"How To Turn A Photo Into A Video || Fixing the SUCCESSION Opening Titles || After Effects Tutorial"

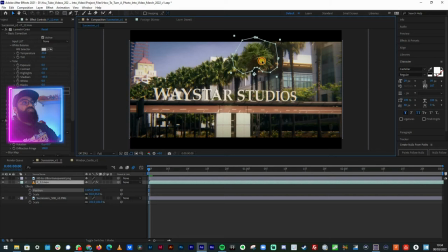[7:28]
it look a little bit more like it's actually sitting on top of where it's supposed to be okay that's looking pretty good so basically now what I'm gonna do is I'm gonna keep duplicating this tree and put it all along this line here so that it looks like they're all moving I'll do
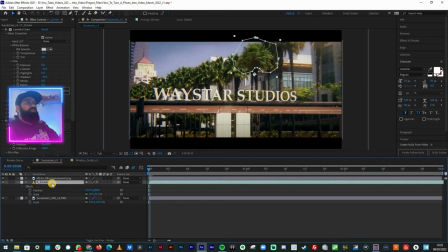[7:47]
the first one in real time and then I'll speed up so that I've done the rest and then we'll be good to go. So copy and paste. Now the first thing I'm going to do is shift this over so that we haven't got exactly the same movement.
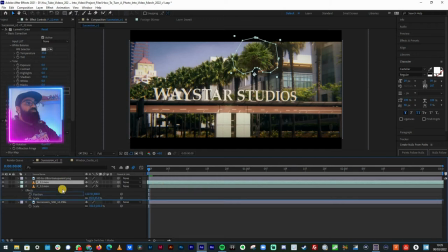[8:00]
Even moving it by a second should do the trick. Then I'm going to drag this layer, put it behind the other layer, take it over here, hit S to scale it down to probably about there, shift it up.
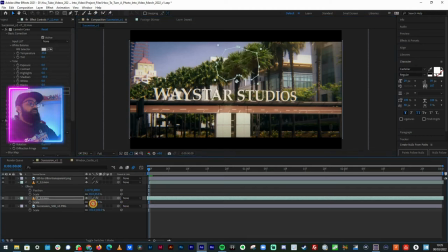[8:16]
It's probably a bit small so let's try around 57 58 that's looking a bit better the other thing that you can do to make it look a bit different is unclick the
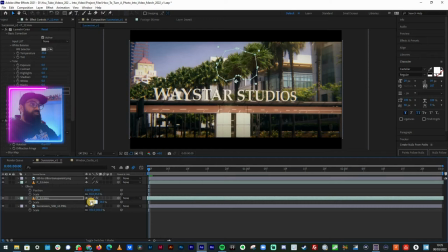[8:30]
link scale and click minus 58 which just reverses it so that it looks a little bit different then in case you want to scale it up or down again relink it so that looks looking pretty decent okay so what I'm going to do now
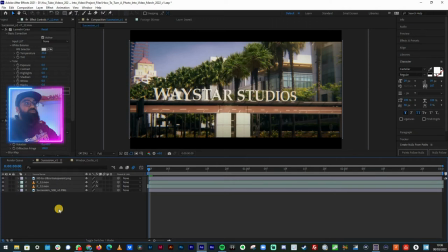[8:47]
is just do the rest of them and I'll speed up the video so that you don't have to watch me do the entire thing okay
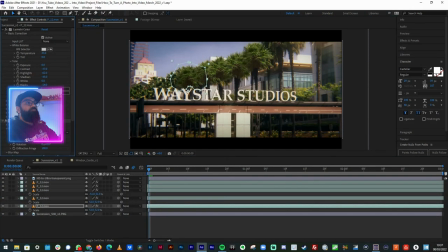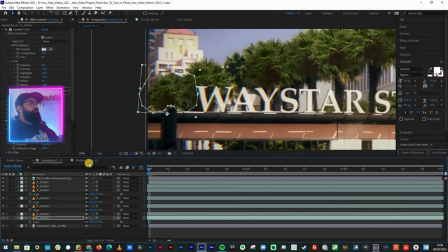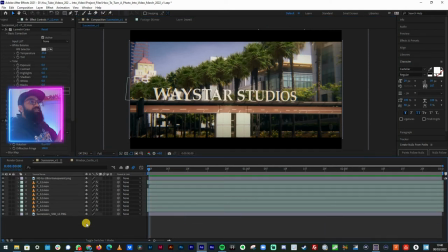[9:07]
so if we play this back now you can see that it just gives it a little bit of motion so what I've done is on the trees as they go further back I've increased the blur on the tree so that they don't all look exactly the same so some of them are flipped some of them have different saturation some of them have different contrast some of them have different blur so as the trees go
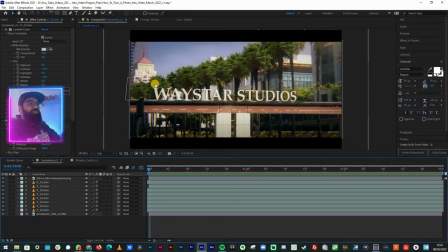[9:32]
further back the blur increases and just so that they're all a bit different because otherwise i think you would notice if they were all moving and they all looked exactly the same then you probably would notice that even if it's fleeting so let's play it back and see what we've got
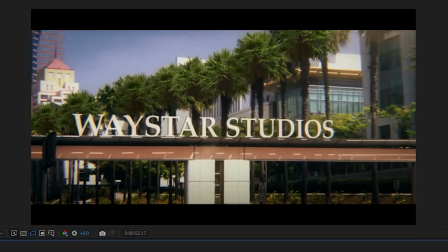[9:45]
see already that's starting to look like video rather than
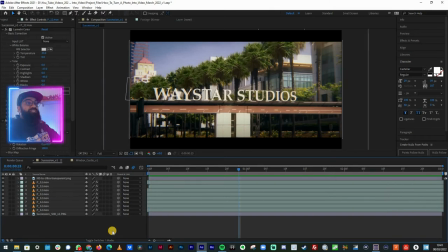[9:51]
photo to be honest that would probably be enough for this one but there are some other things that you can do to improve
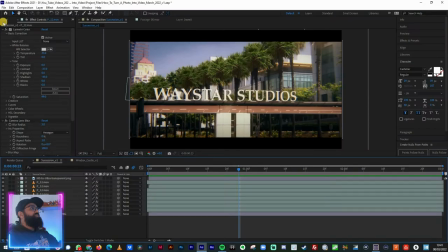[10:02]
this and for example you could just to give it a little bit of extra movement and I've got this bird pack here right so you could take some birds and drop some birds in there. Now they look absolutely massive so let's scale those down,
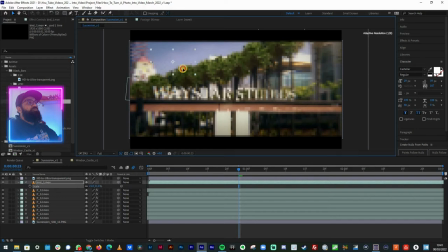[10:24]
make them so they're really small, put them so it may be so that it looks like they're going to fly out from behind this building. We'll change the colour correction in a minute But for now,
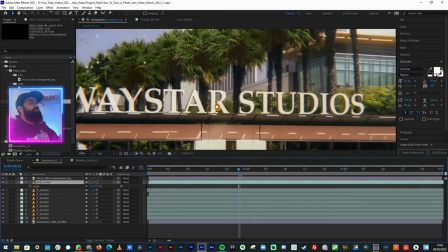[10:42]
let's zoom in and just mask out around this building.
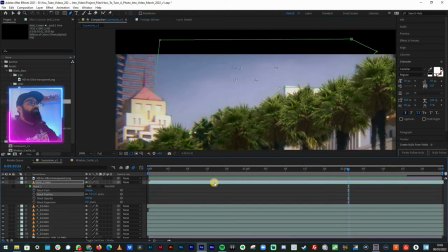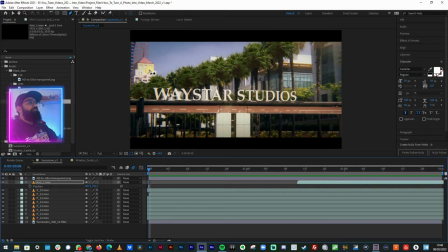[10:57]
Okay, so we've got a rough mask around the building and it looks like the birds are coming out. And what I've done is I've shifted this layer of the birds towards the end.